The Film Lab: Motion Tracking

So say that you're a filmmaker and you're making a movie and you want to have a scene in your movie where there's a guy wearing a sailor hat talking to the camera and there's some kind of impossible mystical creature floating in the background behind him. Say a floating burning spear of calm doom. Now used to be back in the days of practical effects you'd have a thing on a wire with some oil smeared on it and burning or you do some kind of stuff with models but now now that we have computers, computers that can generate imagery, we use CGI instead.
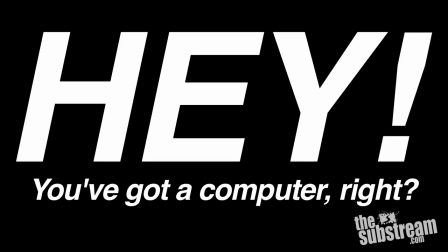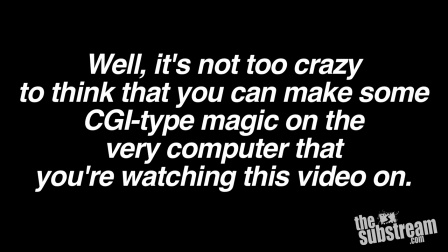My background is computer graphics so for a year I did visual effects, mainly did it from home and what's interesting is it's kind of a shock to Hollywood that these sort of films are popping up on the internet and stuff and like how are these kids doing this, what's going on? But to everyone that's doing it, we've been preaching this for like 10 years or so, like this is going to happen, we are going to be able to make movies from home this way,
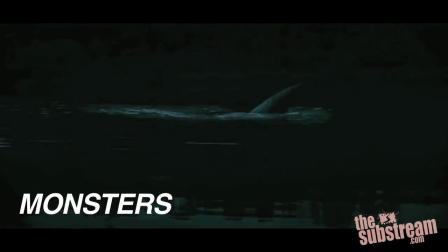89s
it's just took a long time to get there and all my friends who do visual effects,
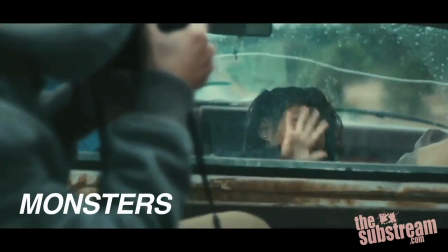93s
they haven't got access to 35mm beautiful cameras and stuff so when they do a little test shot they have to pick up their home camcorder, go out to the garden and film something and then they stick a dinosaur in it or something. And so inherently what everyone had on their computers were all this footage, highly realistic footage, you know like YouTube style camcorder footage but with something really surreal and fantastic in it. And we all felt like someone's going to make a film like this one day and someone's going to be able to just like, some kids in their garage are going to make some massive, massive movie that's from virtually nothing. So how do you do it? How do guys like Gareth Edwards make these crazy monster shots? Especially especially on location, shooting with a handheld camera. It's a thing called match moving or motion tracking.
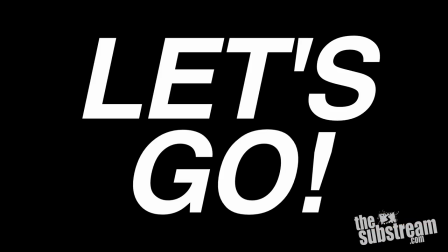140s
And I'm gonna explain the very rudiments of it to you right now. Okay, so what you do is you shoot your shot without any fireball in it. You just shoot the person acting like there's a fireball behind them, like we're doing right now.
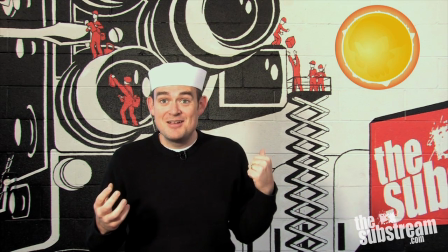155s
Like say a fireball shows up, is there a fireball over there? Oh my god, a floating fireball of doom.
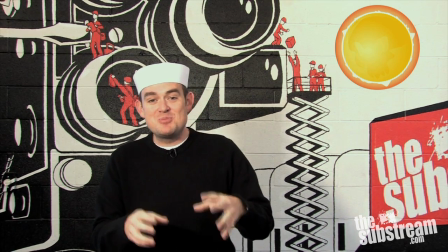163s
So you put your footage without the fireball in the computer and then you put that footage inside the special effects program and use it to,
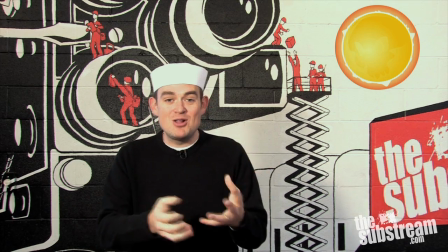171s
you overlay the burning ball into the scene and then with a combination of
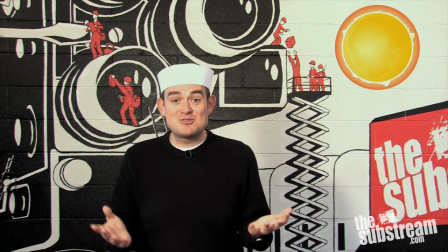176s
acting and effects work it makes it look like I'm in a room with a
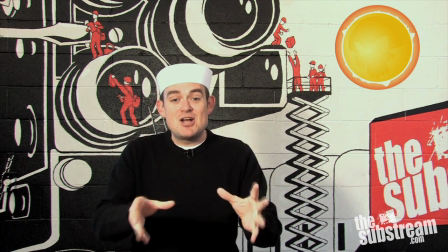182s
floating ball kind of. But static shots on tripods have two drawbacks.
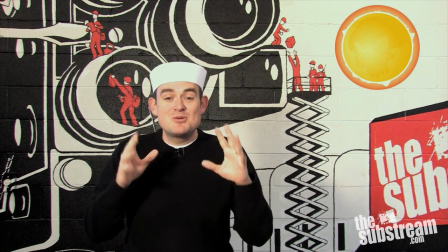186s
Even though they're really easy to do in effects programs, they're really boring and they seem kind of fake.
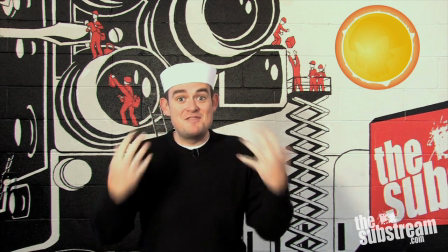192s
So you want to have some kind of visceral action.
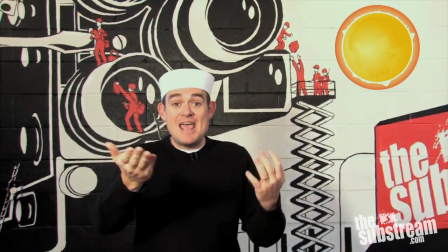195s
What you want to do is you want to pick the camera up off your tripod and, you know, give it some documentary feeling, like is all the rage nowadays.
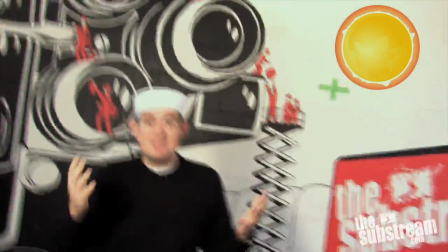203s
Like, you know, ER started to do. You wave the camera around, like Cloverfield, like Monsters.
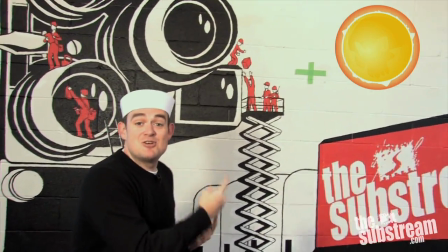207s
It starts to wobble and float, except now your burning sphere of doom looks super fake because it's not moving
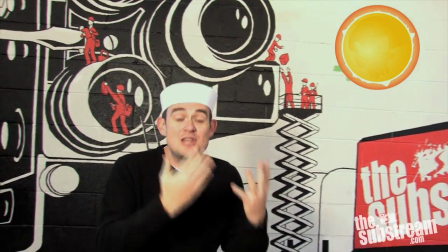214s
in the frame. and it's clear that it's just something overlaid on top of an image in an effects program. What we need to do is we need to figure out how to get the ball to move. And we want that move to match the movement of the camera. Or more specifically, the movement of something that's static in reality, like me, in relation to the movement of the camera.
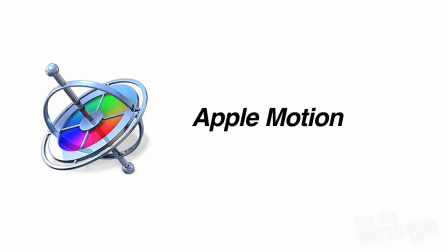240s
We do that by using an effects program like Apple Motion or like Maya or like Adobe After Effects. So what all those programs do is they do this kind of complicated, crazy math where you tell them a specific point in the scene that you're shooting.